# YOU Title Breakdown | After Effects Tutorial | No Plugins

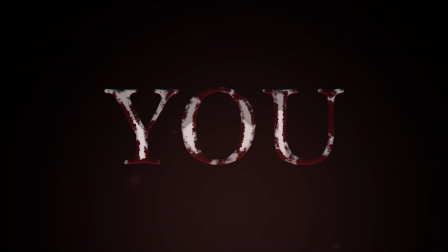Hello everyone. Today I'm going to show you a walkthrough video of how I recreated the titles from the Netflix show You.
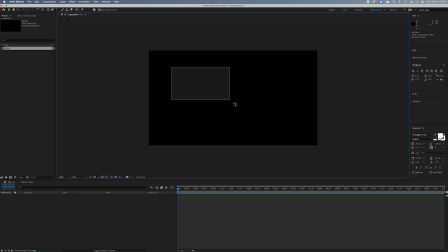So, first we're going to add our text. I've just used this random serif font, and I'm going to add some effects later to make those jagged edges like the original, but we won't worry about that yet. Once I added the text and made it this light grey colour, I duplicated it and made that to a dark red colour.
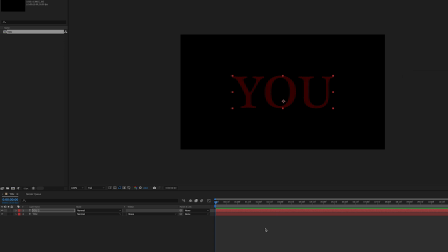Here, the top grey layer is effectively going to transition to the layer below.
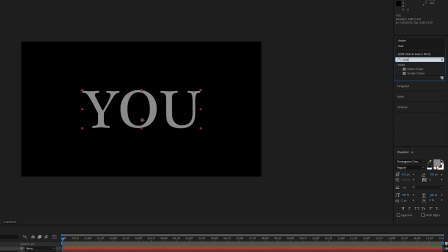And to achieve this, we're going to add the choker effect to the top grey layer.
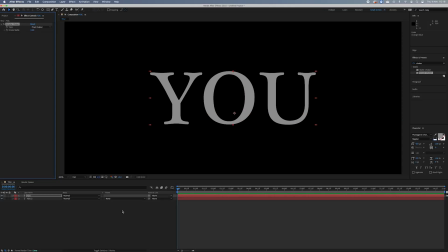The choker effect is quite self-explanatory if you play around with it. And to achieve this, we're going to keyframe the choke matte parameter.
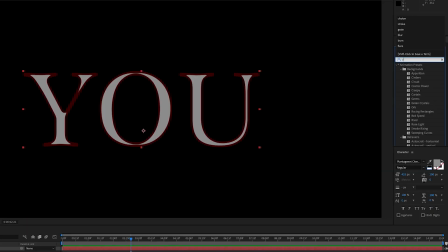To make this look a bit more interesting and a bit more like blood, we're going to add the roughen edges effect to our grey layer with the choker on it.
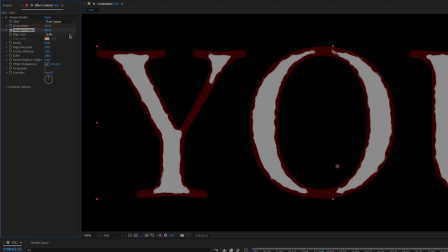We can get some really nice results here if we play around with some of the parameters. I've set the type to roughen, put the border up as well as the scale until I found something that looked quite good. You'll notice this makes the grey extend out further than the original text,
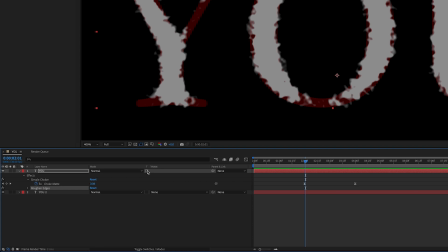and we can stop this by going to toggle switches and selecting this little square preserve underline transparency button,
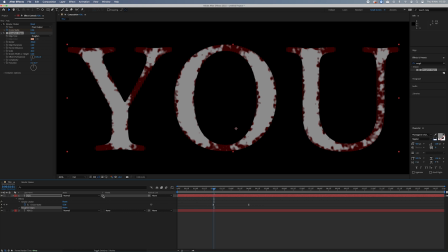and this will make sure it stays within the bounds of the layers below it.
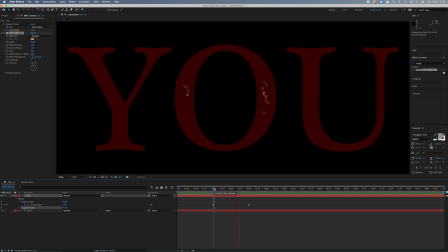You'll see that if we play this back with the keyframes on the choke map that it creates this effect, but I think we can make it look a bit better.
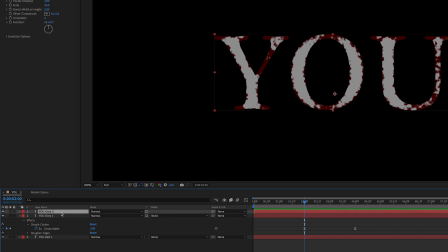So I'm going to duplicate this grey layer but remove the effects and then put that to the bottom. This is because we're going to be playing around with the red layer above it and we don't want any gaps. I've then created another duplicate text layer and put that above our red layer.
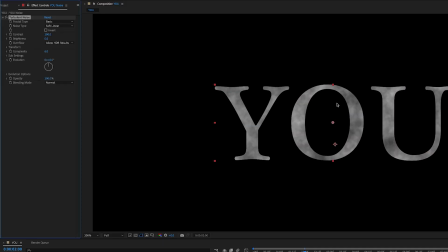You'll see I've called this noise. To our noise layer I'm going to add the turbulent noise effect and change the type to terrain.
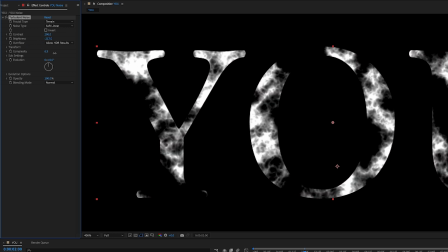I've then upped the contrast quite high as this is going to be a luma matte, so black values will become transparent and white values will be solid.
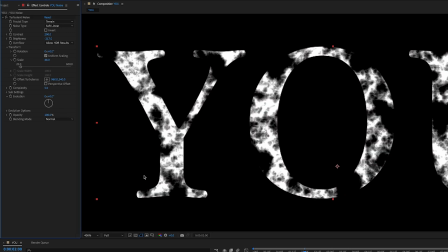And we're using this to enhance that blood effect.
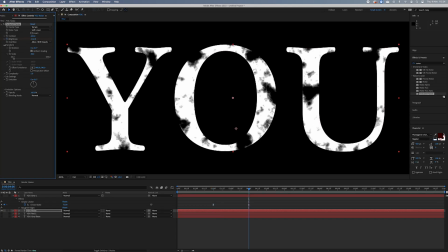I played around with the parameters and then keyframed the brightness to go from white to black till you get something that looks quite good.
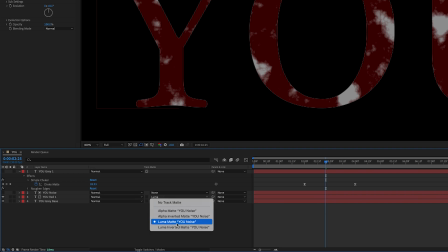On our red text layer, which should be below the noise, select Luma Matte or Luma Inverted Matte if you didn't get what you expected.
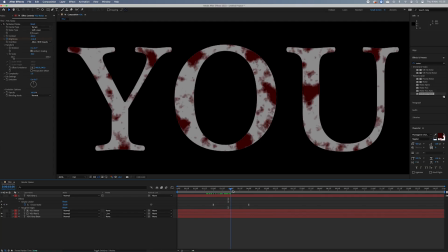Without our choker layer, this actually looks quite good on its own,
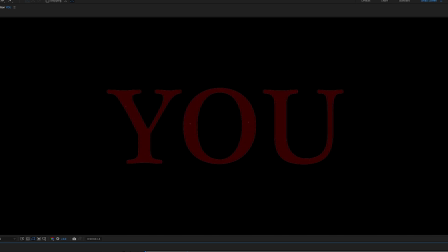but the choker layer makes it look like it's coming in from the edges, and I think both work together nicely to give us a good effect.
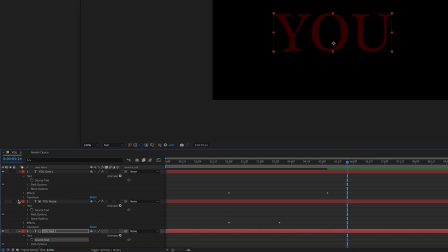This next step you don't have to do, but I've just pick whipped the source text layers to the top layer's source text,
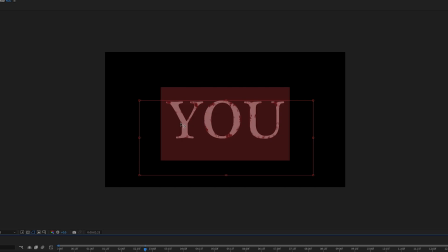and this means that if you change the text of the top layer, all the layers will change as well. Okay, so we're getting somewhere now, but it doesn't look amazing just yet.
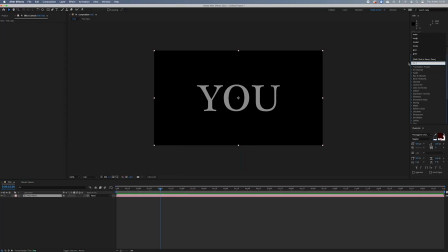So I've pre-comp our layers and just called this U. The first effect we're going to add here is the bevel alpha effect.
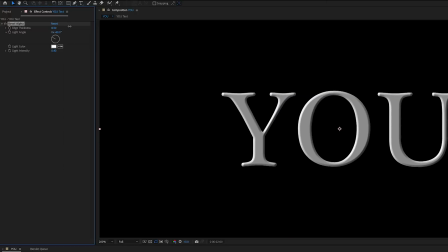You can see what this does. It makes it look a little bit 3D by adding a beveled edge, and I've set the light to 180 degrees so that it looks like it's coming from below.
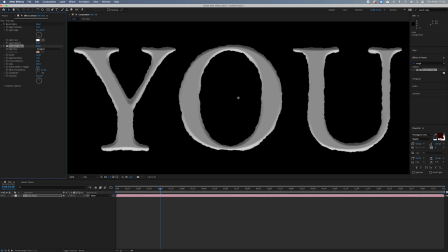Next I've added our trusty friend roughen edges again, and I've played around with it till I get something that looks pretty good. I've also added the turbulent noise effect again to replicate that subtle grain look which is in the original by scaling the noise right down and also turning the opacity quite low and setting the blend mode to overlay.
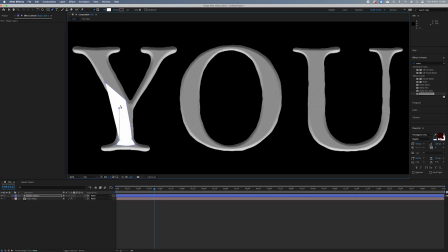Okay, looking pretty good now. I've then replicated those weird shapes that are on the original font by simply adding some shape layers with the pen tool and made sure they're all in the same layer.
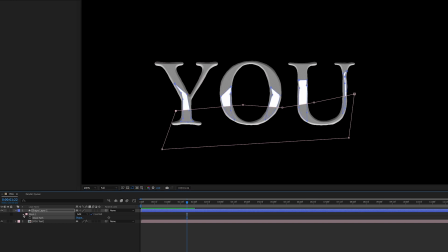To make the bottom half of these shape layers blurry and not the top, you're going to want to draw a mask over the part you want to be blurry, and you can feather it as much as you like. Then add your blur to the shape layer, and under effects and compositing options, press the plus sign and choose the mask you've made.
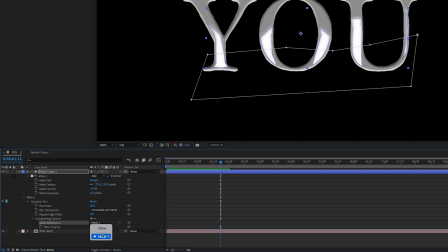This will apply the effect only to the mask, and you can invert the mask if you wanted it just on the other side.
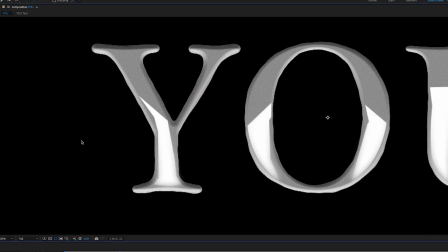I've then changed the blending mode to overlay and pick whip this to the U layer so that if we move that, they'll move together.
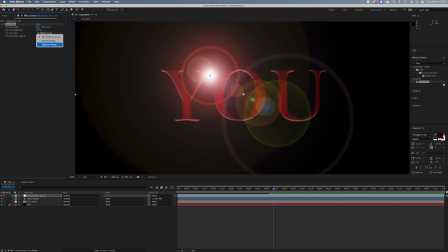Next I've added a black solid for the background and an adjustment layer on top of all the layers, which is what we're going to add the lens flare transition to.